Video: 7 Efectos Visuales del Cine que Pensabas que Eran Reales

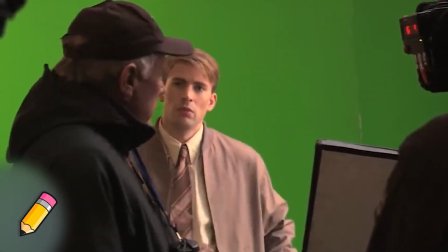(3:59)
Cada escena fue meticulosamente rodada desde cuatro ángulos diferentes para hacer esto posible,
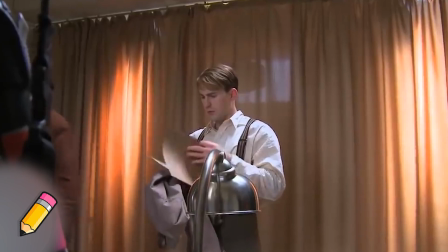(4:05)
y el actor tuvo que doblar las piernas para verse aún más pequeño en escenas grupales.
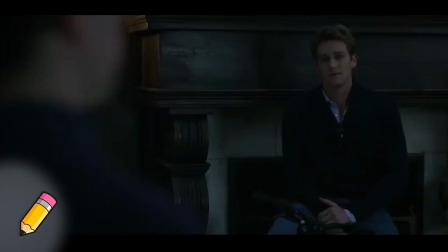(4:13)
Número 2 Muy poca gente sabe que en la película Red Social estrenada en 2010,
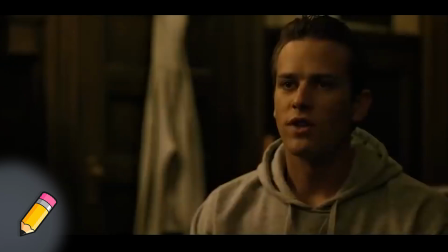(4:20)
donde cuenta la historia de Mark Zuckerberg, los hermanos Winkelbos fueron interpretados por un mismo actor, Armie Hammer.
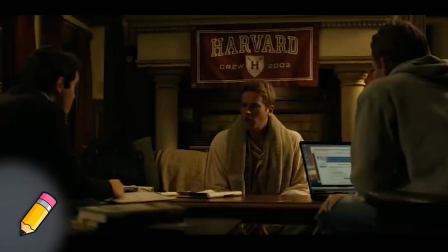(4:27)
Por supuesto habría sido mucho más fácil conseguir a unos gemelos reales para interpretar a estos personajes,
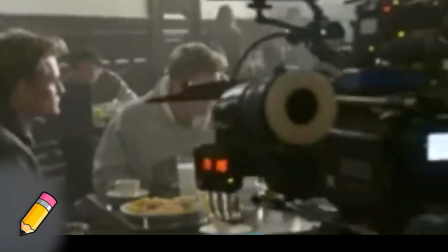(4:35)
pero el director David Finch insistió personalmente en que fuera Hammer.
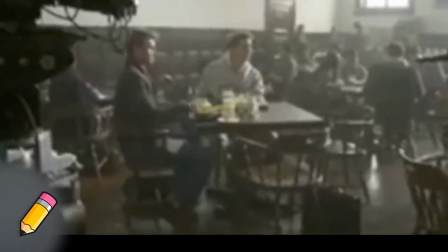(4:40)
El truco principal que hizo que todas las escenas con ambos hermanos fueran tan realistas fue el reemplazo digital de la cara,
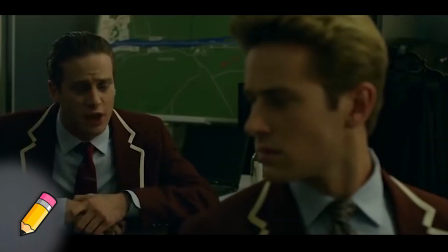(4:48)
ya que el cuerpo de uno de los dos hermanos era de un doble y el rostro del actor se añadió en el proceso de postproducción.
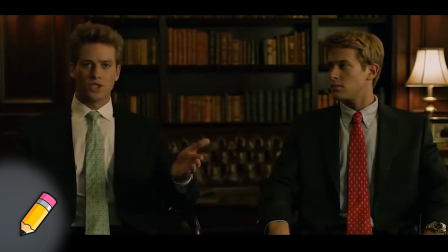(4:56)
Sin duda los efectos especiales de Hollywood nos han engañado otra vez.
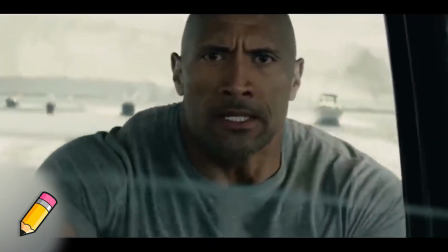(5:03)
Número 1 En la película Terremoto, la falla de San Andrés, estrenada en 2015,
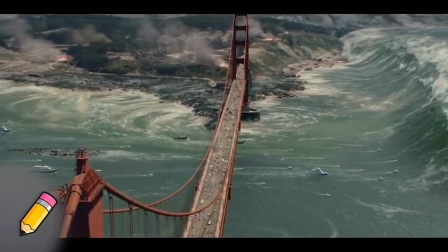(5:11)
vimos como un tsunami arrasa con el icónico puente Golden Gate antes de engullir a la ciudad californiana.
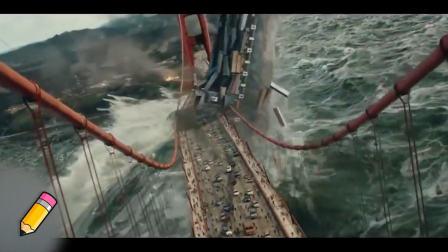(5:18)
Obviamente que toda esta escena fue generada por computadora Y según varios rumores,
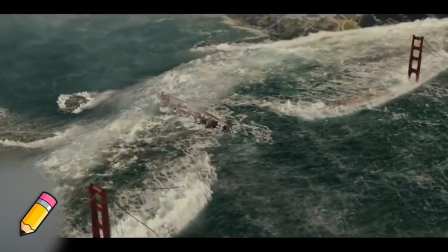(5:24)
esta escena en especial para parecer más realista Se filmó en pantalla verde sobre una maqueta del icónico puente Después
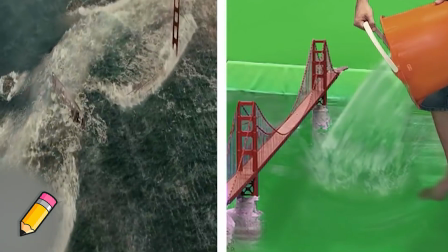(5:33)
de ver tantos efectos especiales créanme que ya no sé cuál es real y cuál no Si eres un suscriptor chido,
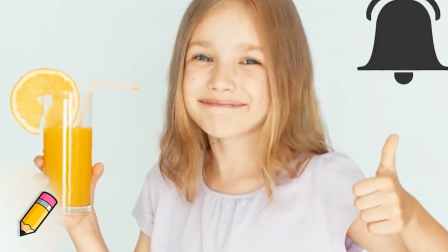(5:41)
no olvides activar la campanita para que seas uno de los primeros en ver y comentar el video Por favor,
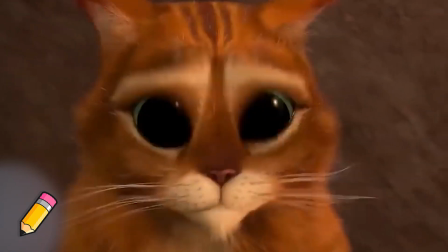(5:48)
por favor, di que sí, di que sí, activa la campanita por favor, ¿sí?
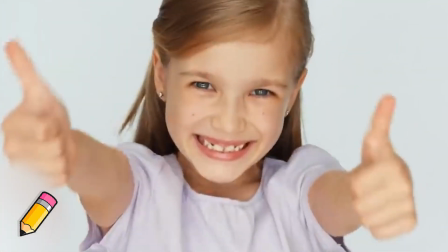(5:56)
No olviden que los quiero muchísimo a todos y nos vemos en el próximo video.
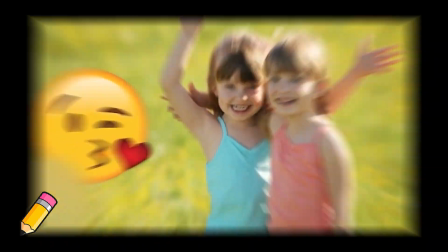(6:02)
Besos ya, abrazos para cada uno de ustedes. Ahora, aquí te dejo algunos videos que te recomiendo que veas.
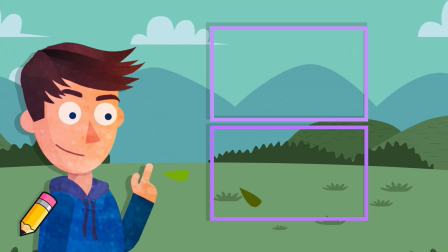(6:08)
Podrías elegir este o este otro, solo dale click con tu dedo en alguno de ellos para verlos. Nos vemos en la próxima.